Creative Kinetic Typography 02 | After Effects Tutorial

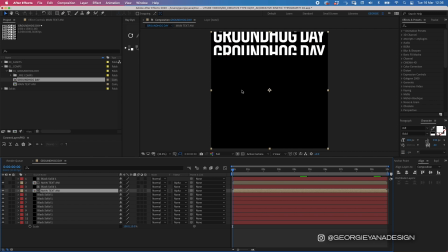I've moved it down to the solid and then you just want to make sure it turns off so that you can actually see the composition then
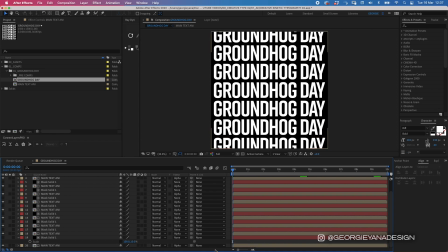to create the kind of slip look to the animation we're going to move these along in the timeline just slightly so I'm going to highlight them all apart from the first
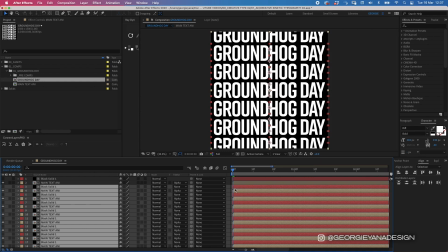one and move them by one keyframe and then
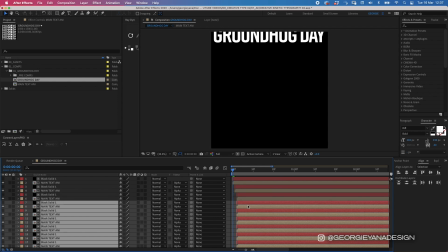deselect the top two and keep doing it okay
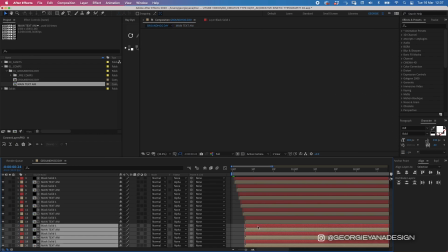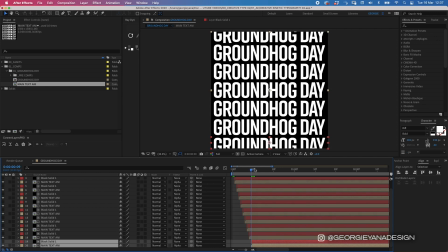so if we make our timeline start here so I'm going to hit B with the play head where the first layer begins and then if you hit play you start to get this cool line animation in between them and I actually want to exaggerate that so I think I'm going to move them by two frames rather than one so I'm going to go back
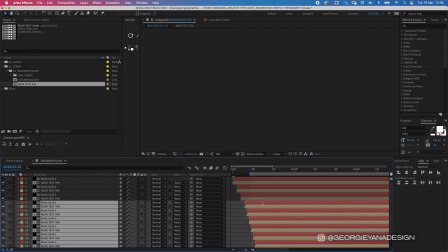through and move them along in the timeline again so in total it's two but I'm just doing an additional keyframe here yeah
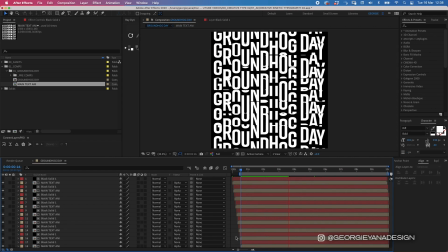so that's a bit more exaggerated now okay cool so again I'm going to pre-compose all of these layers so
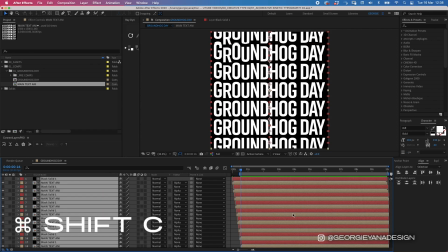highlight them all press command shift C and let's type
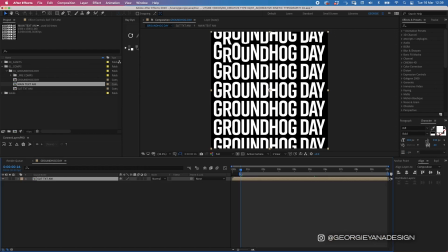slipped text animation okay so we can actually delete that first little bit of the layer so I'm gonna press alt and open bracket move it along in the timeline to about here and then before
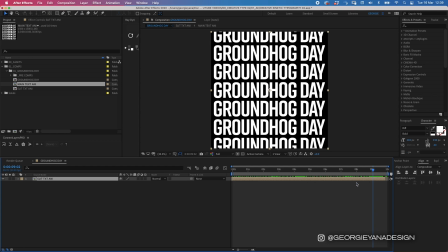they start moving again let's just finish that off there so it's a nice leap okay so next we want to do the animation where it scales down into the middle and repeats and then twists so I'm
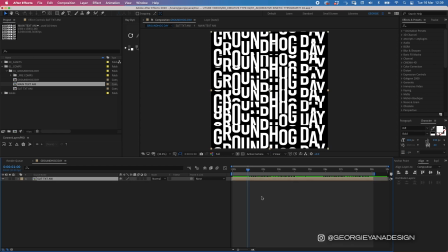going to start off by creating the first layer of that so the first one is going to scale from a hundred percent so i'm going to go press option s to create a 100 scale frame here then i'm going to go along a little bit of my timeline i'm going to go down to say
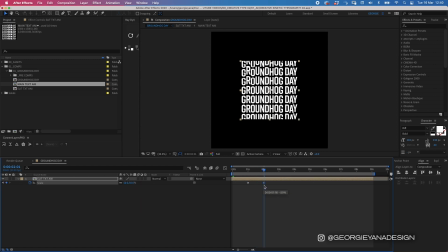50 let's go make that a second actually and then i'm going to go to three seconds i'm going to put another keyframe in go to four seconds and then add in 100 and actually i think I'm gonna make this instead of 50 I'm gonna go a bit smaller so
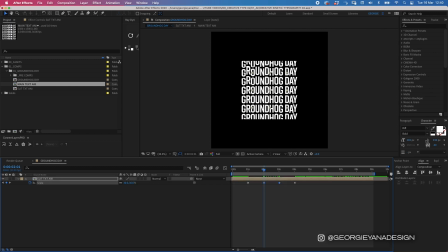I'm gonna make that 30 and as well
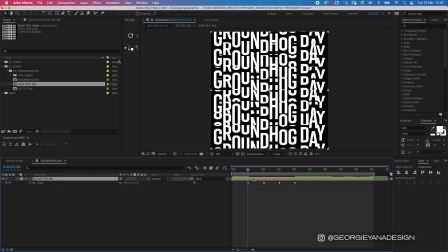as those keyframes I'm going to create keyframes for rotation so option are
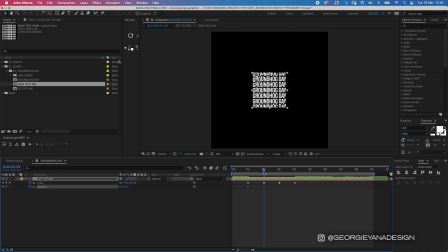to get my rotation keyframe there go to two seconds and then I'm gonna rotate it by 90 degrees I'm gonna go to three seconds that's not quite on three seconds gonna move that and then I'm gonna put minus 90.
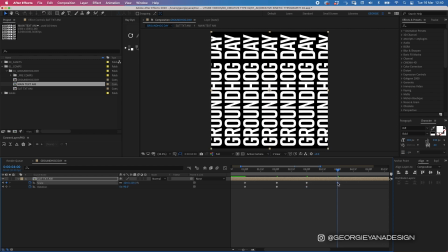I'm going to go to 4 seconds and I'm going to put that back to 0.
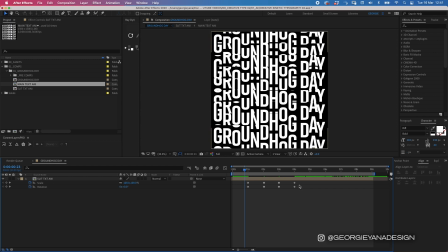And in order to make this movement nice and smooth I'm going to highlight the key frames. I'm actually maybe just going to do this individually so I'm going to move these and I'm going to give them a nice ease in and ease out for each moment. And I'm going to press the rotation and do the same for those.
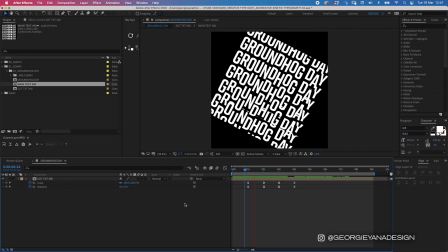Cool, so let's see what that looks like actually
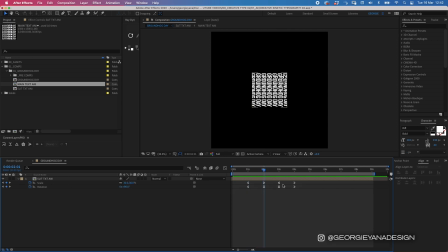we want this to scale down then do all of the different rotations and then scale back up again so I'm actually gonna move the rotation along like that and move it up so let's see what that looks like that's